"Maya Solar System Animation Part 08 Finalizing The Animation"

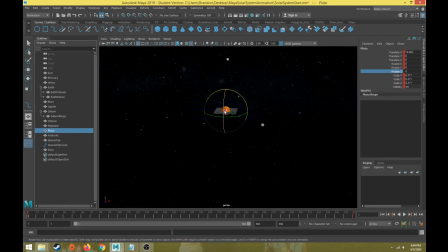And then Pluto, break the connection to rotate Z, and we'll move Pluto, I don't know, way over here. Maybe up there. There's nothing up there in that angle.
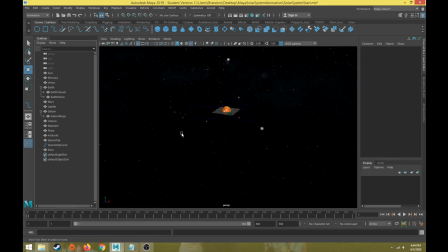There we go. All right, but I'm not keyframing anything else. So now when I hit play, all the planets still orbit around, but it kind of looks like an atom kind of motion now of the electrons moving around and in a circular way, but all different angles. Now it looks more like an actual solar system that has,
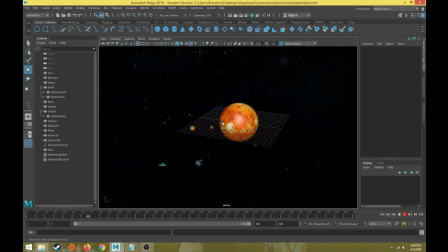every planet has an individual orbit that's all spinning around the sun properly. All right, so that's some of the ways that we can refine the animation.
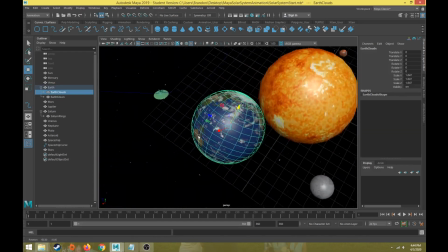One final thing that we can do is we can go to something like Earth, and we have Earth's clouds.
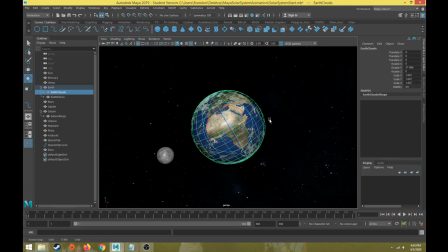And over time, it's going to be kind of difficult to see as fast as Earth is going, but if you ever want to zoom in on the Earth, we can add animation to Earth's clouds rotating around as well. So let's go to frame 1 with Earth's clouds selected. Hit the S to keyframe.
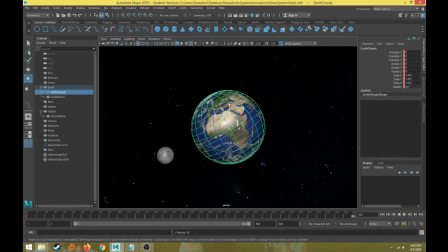Let's go to frame 360. And let's do something we did for the moon. We'll do rotate Y negative 5760, I think is what it was. Yeah, negative 5760, and hit the S key. So that's going to be kind of hard for us to see because of how fast the Earth is moving.
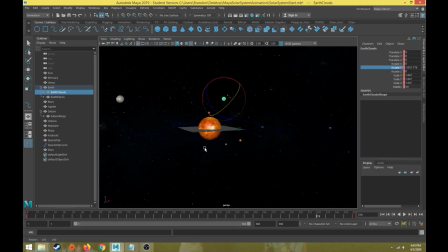But Earth will now have the planets that are spinning around the Earth. So that's some of the ways we can edit and adjust the animation to make it more believable, more natural, and more interesting.
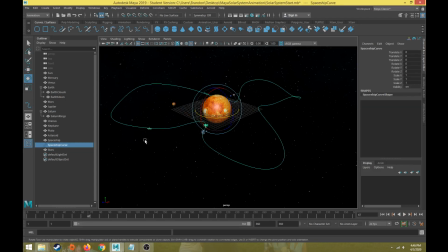One final thing we can do is take the curve for our spaceship motion path, and in the channel box, just turn off the visibility. If I type in 0 for off, that way that curve will not be visible.
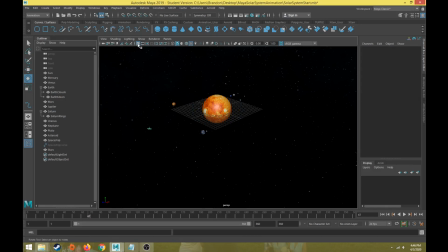So we just turn off the visibility for that spaceship curve. I can turn off my grid and then now watch my animation play through and enjoy the animation. So let's hit play and watch it.
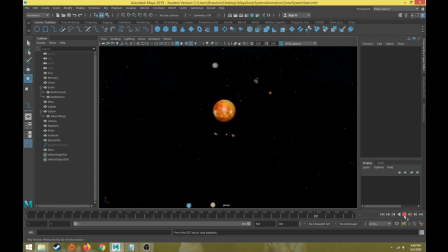All right, so we have our planets orbiting by a rotate-based animation. We set up some parenting with the Earth and Earth's moon and clouds. We set up parenting with Saturn's rings. We change the pivot point for each planet so it rotates around the sun.
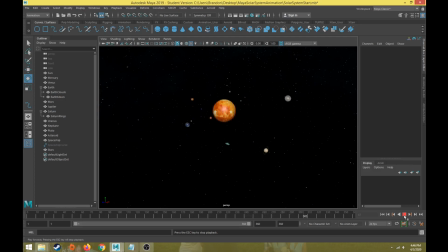We have a scale-based animation for the sun, so it pulsates in and out, larger and smaller. We have an asteroid animation of the asteroid moving from one side of the
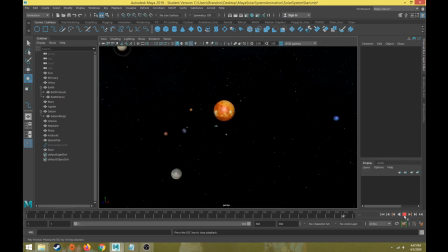space scene to the other. And then we have our spaceship that is following a motion path curve throughout the timeline. So this whole animation loops from frame 1 to 360. The only thing that doesn't loop is the position of the asteroid.
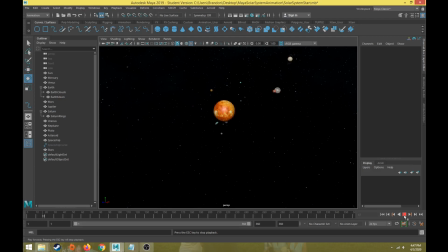But if we're zoomed in to this point of view, we can't really see that that asteroid is not looping properly. But this is a good and quick and easy way to set up a solar system animation that's still relative in overall solar system motion, but not too slow and not too spread out to where we can't have an interesting animation.